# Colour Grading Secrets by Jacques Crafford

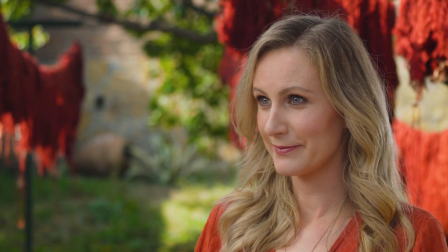For this interview, I wanted to introduce the hanging silk as a background feature, but since it was in the middle of the day in the sun,
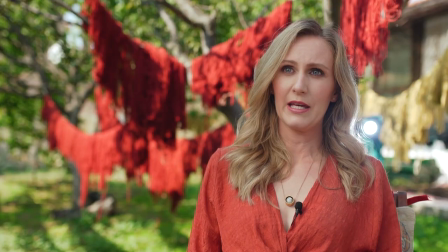I opted for a diffuser, giving the skin tones that beautiful soft look without losing the background.
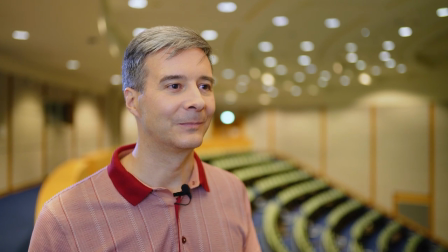Even indoors, a diffuser can come in handy. In this example, we had to shoot the interview in the auditorium,
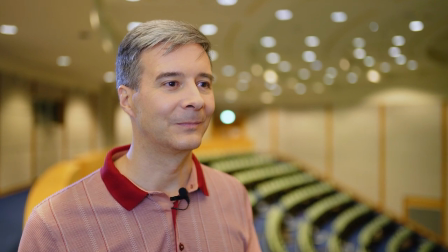and the only way to get a well-framed background was at this exact spot but we had some harsh top light
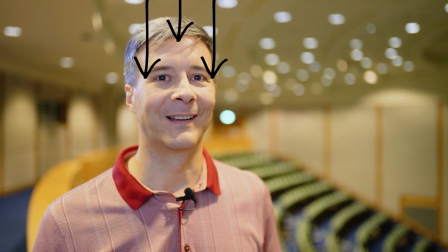coming in from above lights we couldn't switch off since it's the very lights you see in the background making the
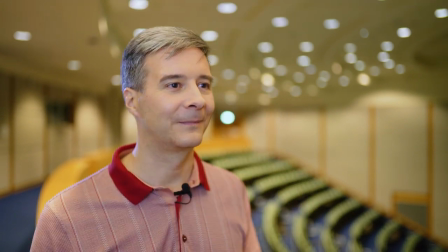frame interesting so by simply holding a reflector above his head we were able to diffuse the top light and still get some good skin tones
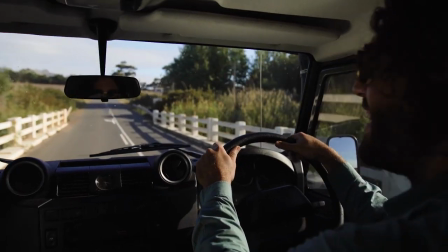you can take this a step further by using bigger diffusers or bigger reflectors like i did with escape storm video since we had to shoot with four models
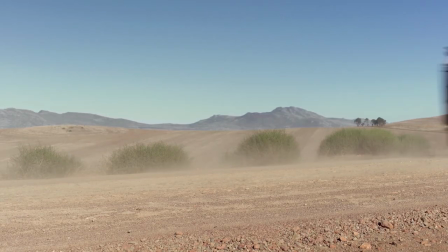over multiple locations it was simply impossible to shoot only in good light so we had to shoot the majority of the video in harsh daylight.
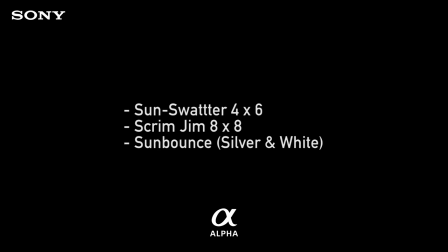I made use of a few tools ranging from a sun swatter, a scrim gym and also a California sun bounce for reflecting.
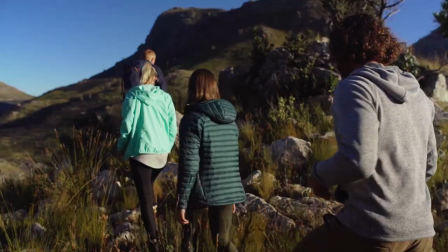With the help of two assistants we were able to accomplish quite a lot. Here's some examples.
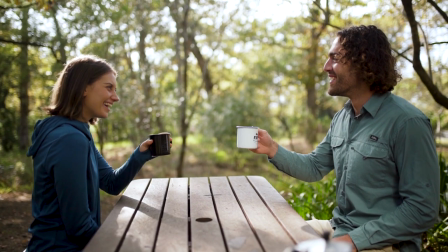In this frame we used the California sun bounce on the white side.
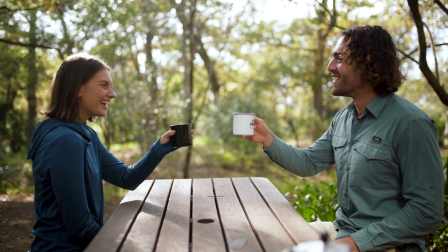Although it wasn't 100% daytime yet, the light coming through the trees was already harsh enough to make shooting difficult.
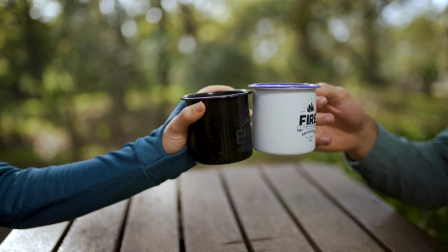Using the white bounce here is perfect to create those beautiful skin tones without making the skin shine.
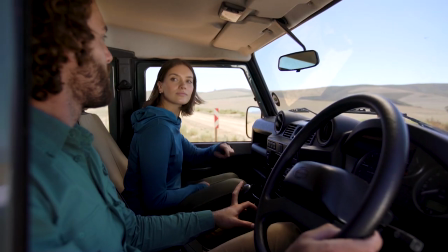Now this was a tricky scene, shot at 12 o'clock in the heat of day without a single cloud in the sky.
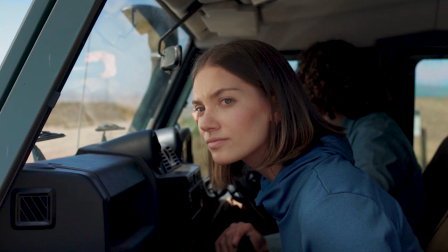In the first frame, we used two tools to pull off this look. First we had a sun swatter cover the dash to diffuse the light coming in too strong in the front. Secondly, we used the scrim gem from the back to diffuse the sun falling on her face.
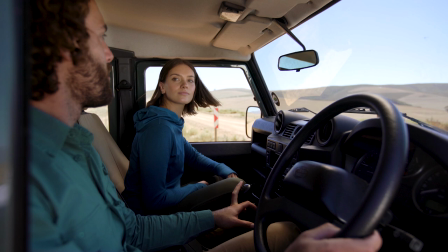The next frame was even trickier, because we had to light the inside of the car with a serious contrast between shadows and highlights. Using the sun bounce on the silver side through the front window did it trickier, with the sun swather still covering the dash.
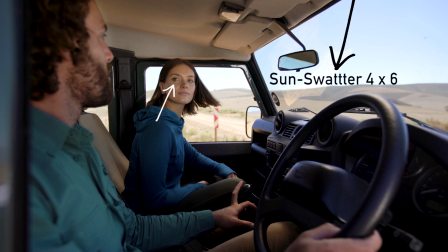If you take a closer look, you will see the reflection in her eyes coming from the silver bounce. Now this frame was by far the hardest.
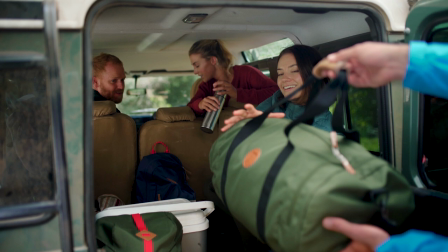Doing a winter shoot in full sun in summer is no easy task. We used three light sources here.
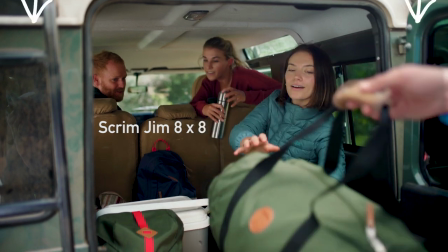First, we put a scrim over the entire car to diffuse the arms coming in from the outside.
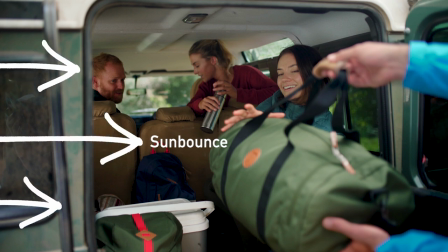Next, we use the sun bounce on the silver side from the left with an additional daylight LED inside the car for fill.
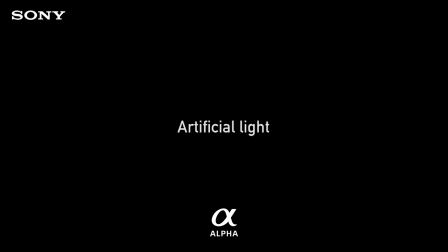Last but not least is the use of artificial light.
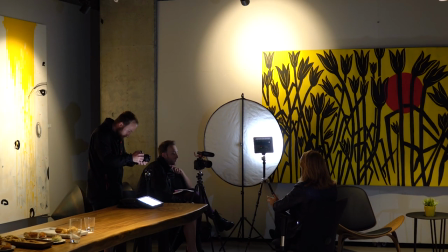I mostly use LED panels, but the goal is to diffuse or bounce the light to appear softer, eliminating harsh shadows and shine on the skin.
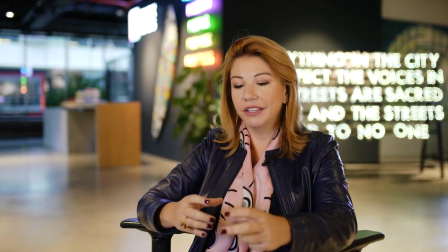For interviews, it's easy since you can use light stands to support your gear. but what about b-roll?
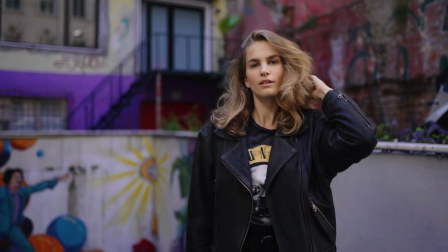For this I have an assistant to follow me around with an LED light combined with a diffuser from my 5-in-1 set mentioned earlier.
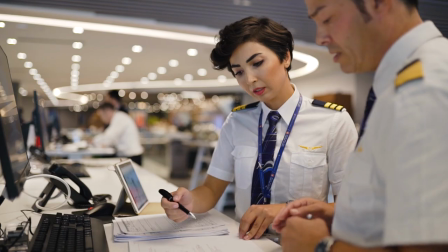The following shots were all lit with one LED panel and a diffuser using only one assistant.
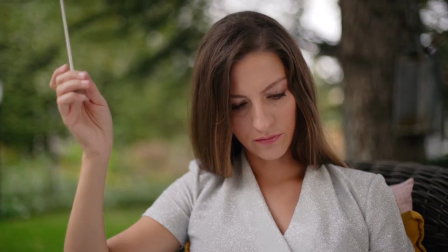For on-the-go form making, this is an inexpensive way to create beautiful colors with minimal effort.
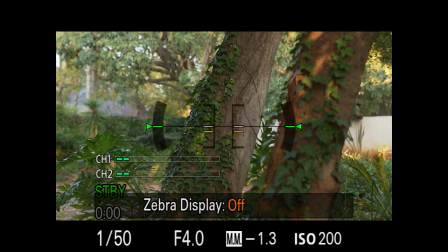Your picture profile can significantly alter the way your camera renders color. Adding to what you do with it in post production,
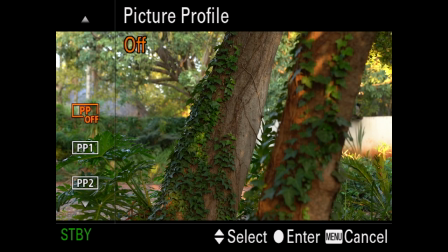using the wrong profile can take away from your image, even if you shoot at the right white balance and in the best light. Therefore, it's crucial to try out a variety of picture profiles with the way you personally grade your footage.
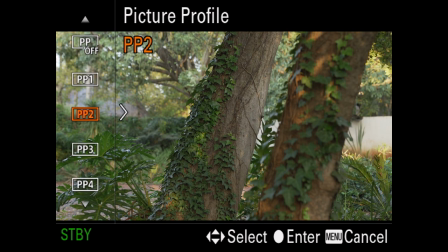For example, I hardly shoot in S-Log because most of the work I do doesn't require me to do so.
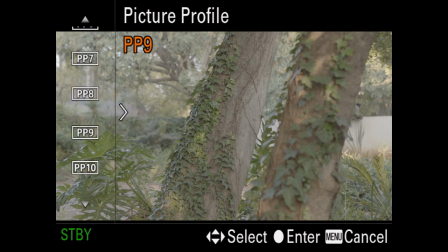After many years of experimenting, I've managed to create my own picture profile that works with the way I grade and also works well with my LUTs.
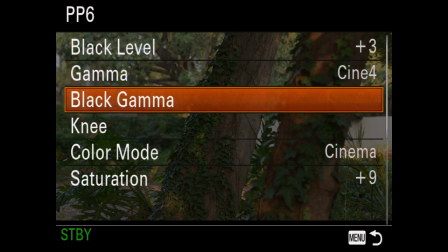For Sony shooters, I've shared mine, so feel free to try it out for yourself. Now it's time to take it into post.
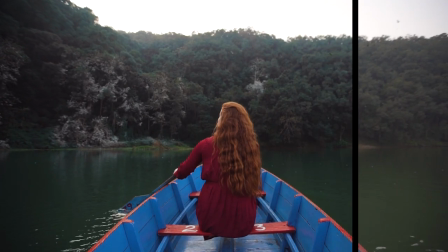How you grade your footage can also add or take away from your final image, and in this example,
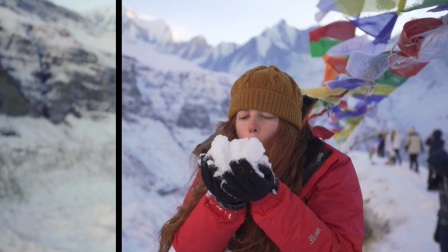I'm sharing two simple methods of getting better colors with a special emphasis on skin tones.
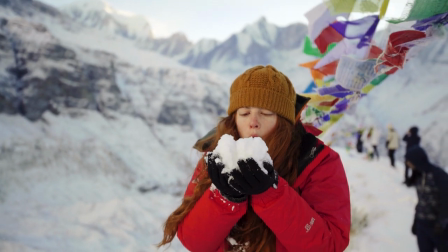Although I'm using Adobe Premiere for the example, the language is still the same, so you should be able to carry this out in Final Cut or other NLEs.
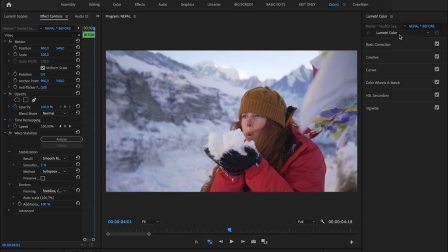We're going to work on this shot I captured in a pole on a hiking mission. Now there's a lot I don't like about this image. The bluish magenta tones in the snow and the mountains in the background is horrendous.